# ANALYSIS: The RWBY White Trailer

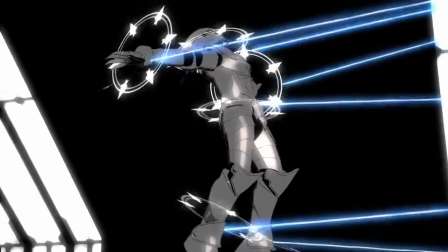1231s
I don't know if this is meant to be a dust type thing, or just a scrapped idea on how her glyphs could have been working, but we don't see this in the show proper anymore.
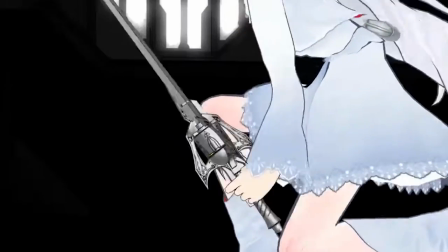1239s
Which is a shame, because I think it looks cool. Weiss does one last jump upward, perfectly timed with singing Weiss's high note,
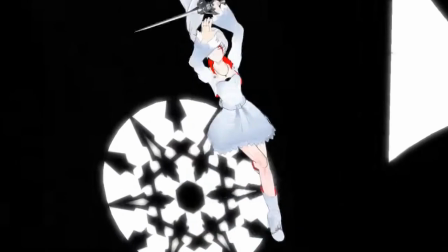1247s
and Weiss defies the laws of physics and gravity again to do another mid-air spin and dramatically poses in front of the moon.
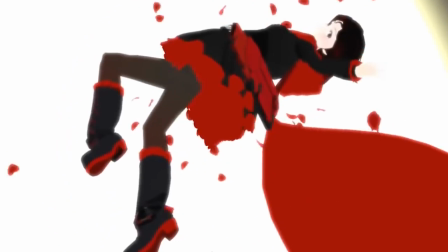1254s
With this following up Ruby's moon pose from the red trailer,
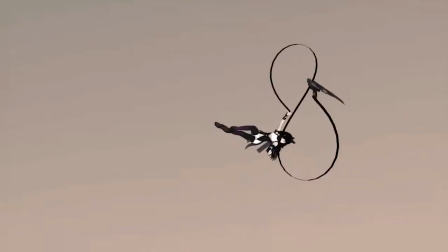1257s
this pattern cemented it as a concept for a staple of Ruby trailers for years to come.
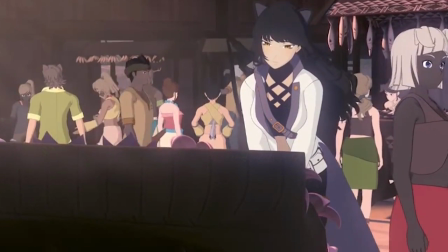1263s
Until the Blake character short where suddenly they stopped doing that. Just another reason as to why volume 5 is the worst volume.
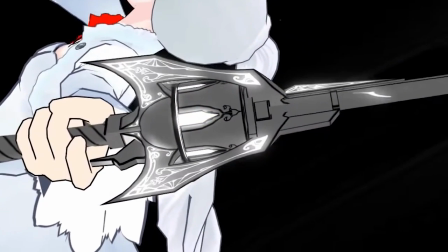1270s
So as Weiss's rapier lands on white dust, her entire handle and blade glows, almost like it's runes, with the use of the white glow of the dust.
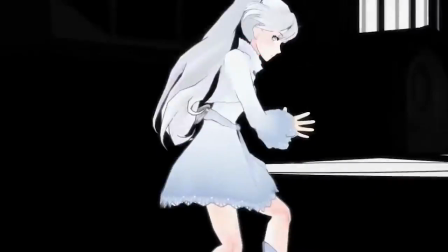1279s
And I know I've said about 500 times already how I wish Weiss would use some of these cool moves that we've seen in this trailer in the show proper,
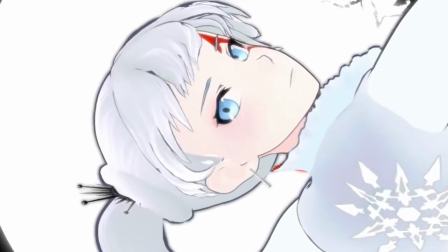1288s
but out of all of them, this is the one I really wish they kept around.
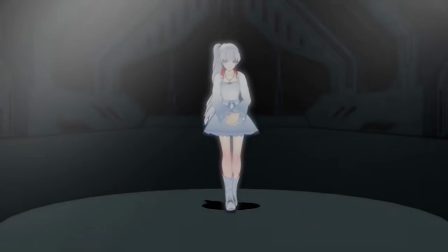1293s
Not only does it look beautiful and epic, but I love the idea of the character representing the color white,
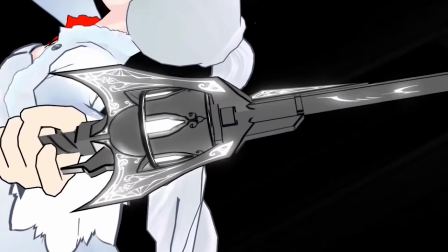1300s
having a final attack that incorporates the color white into the weapon.
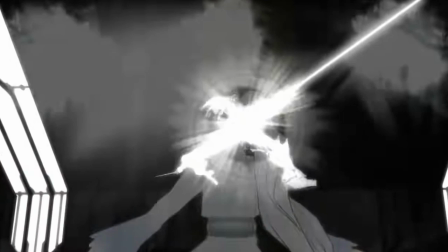1308s
Her final blow being overlaid with her singing always gives me chills.
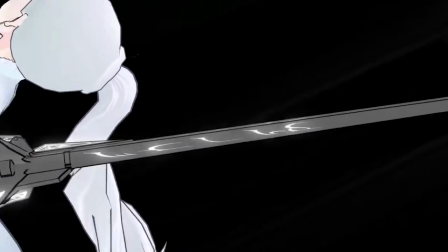1313s
It's so cool, it's so dramatic and it really just punctuate both the power of her strike and the power of her song.
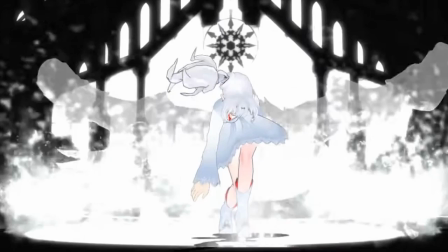1320s
Then the huge shattering effect as the Armagygus not only looks big and important for such a huge foe,
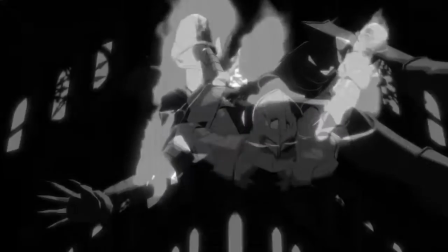1327s
but also the use of the glass shattering effect mimics Weiss's lyrics of Mirror Mirror.
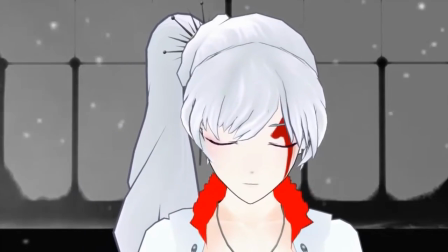1335s
As we fade from fighter Weiss to singing Weiss, the snow effect behind her goes from falling upward to falling downward,
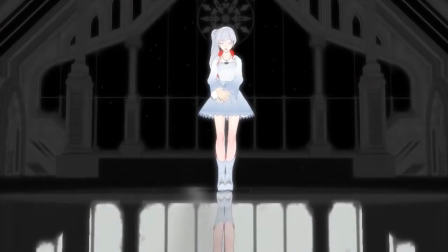1343s
perhaps tying into the reflection aspect from the beginning of the trailer. And that was the white trailer.
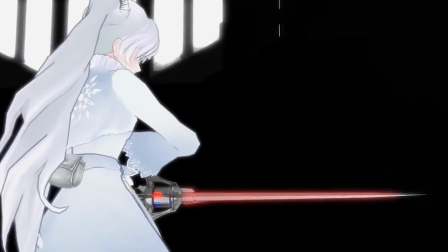1349s
The things that stand out to me the most is just how not so accurate so many things are.
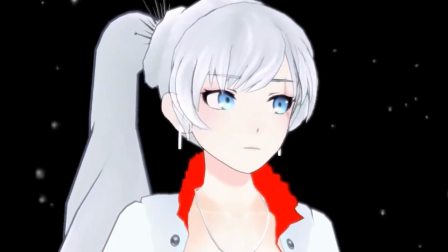1355s
Of course, like I said when I covered the red trailer, a lot of these things ended up not being canon in the long run,
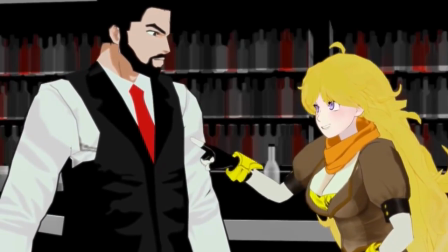1361s
but when I talked about it then, I meant more things like their characterization or personality.
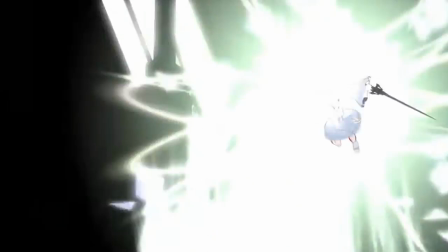1366s
The white trailer is probably the biggest example about how aspects of the world and combat ended up being changed during the pre-production of the show.
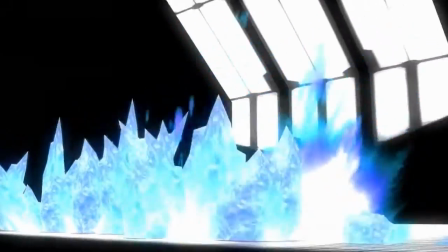1374s
Of course, there's the bigger, more obvious things, like how Dust or Weiss's glyphs aren't exactly the same as how we see in the show,
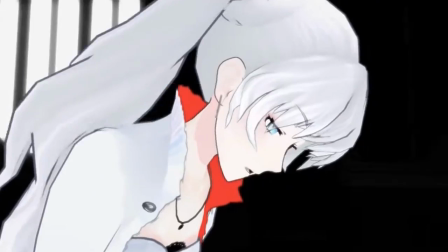1382s
to even just little stuff, like her hair being transparent when it's over her eyes,
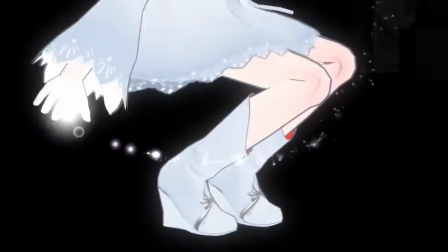1387s
or the tiny glow that accompanies her first glyph summon. Most of the animation goofs are blink and you miss it.
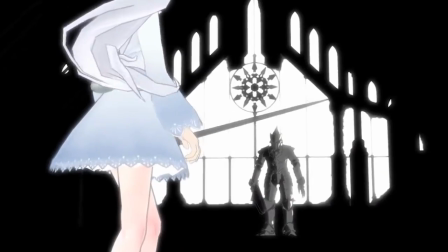1393s
The biggest thing that stands out in that regard is the questionable appearance of Weiss's scar.
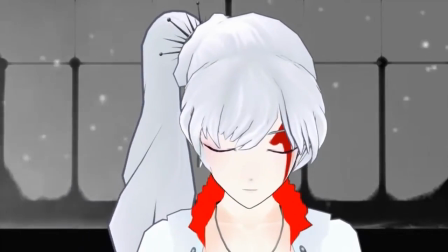1398s
I remember seeing a lot of fan theories circulating on whether or not she actually got it here or not.
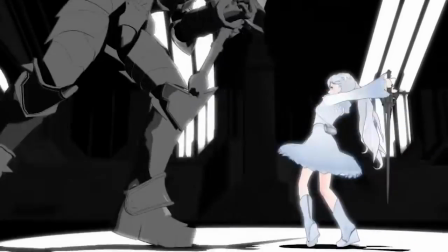1405s
Not only that, but there's a lot of speculation on how exactly this fight was happening.
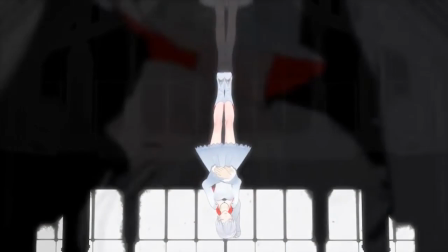1409s
Like I mentioned in the beginning of this video, whether it's supposed to be physical, metaphorical, a memory, we all kind of just talked about it.
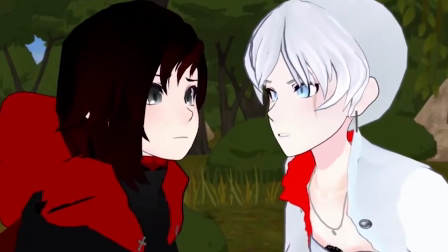1417s
And a lot of that buzz lasted into the show after it started too.
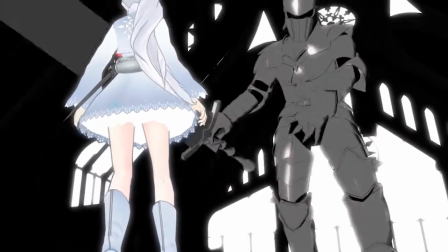1421s
And of course, a lot of people couldn't wait to see the Armagygus, though we didn't know that's what he was called, showing back up in the show proper.
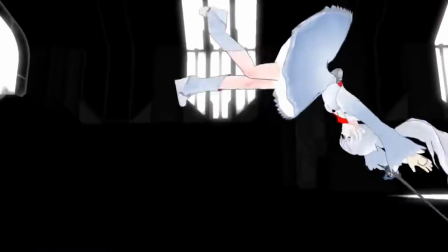1428s
While there are weird personal things that make me like this one least out of the original four, that by all means does not make this a bad trailer.
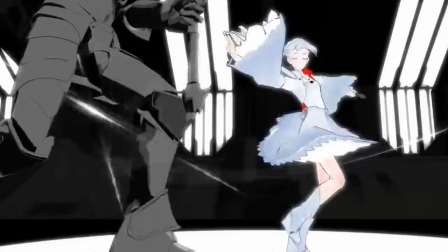1436s
It's a fascinating deep dive into the early concepts of Weiss's combat.
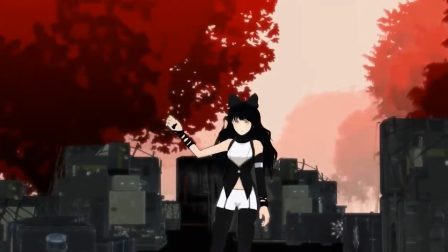1441s
And on the bright side, now I can look forward to covering all the other trailers that I like better.
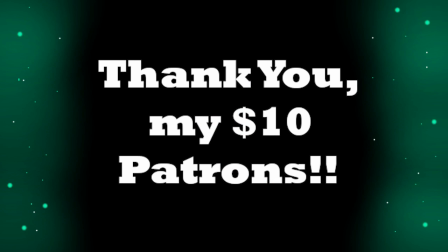1446s
Hooray! Shout out to my $10 patrons, you're all amazing. Nako, James Dodds, Cool Duck, Andrew, Ramiel,
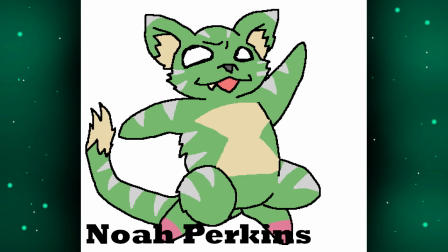1455s
Chamomile, Classy Critic, Trey Nautre, Noah Perkins, Sunny Shy, Azoth, Great Bar,
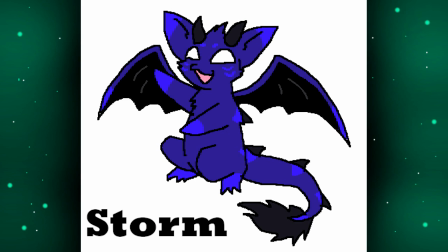1462s
Pentamenta, Jake, Storm, Amber, Hype Man, Luno,
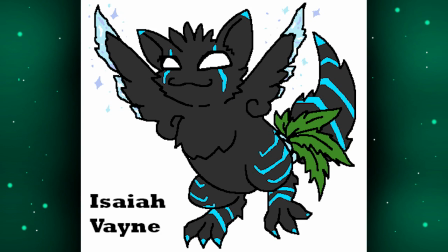1467s
Zero to Hero, Keithin, Isaiah, Joseph, Scaring Crows, Blue Wiz,
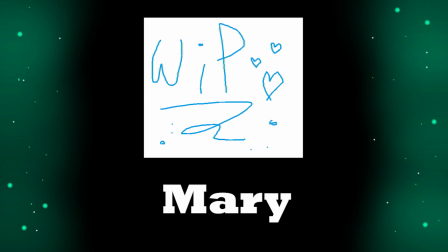1474s
Danny Boy, Holly, and Mary. So yeah, thank you so much for watching this video.
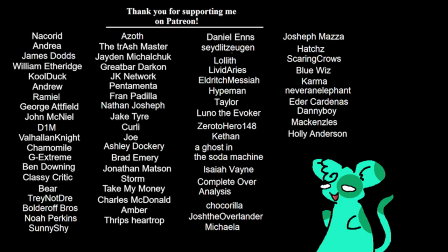1479s
I hope you enjoyed it.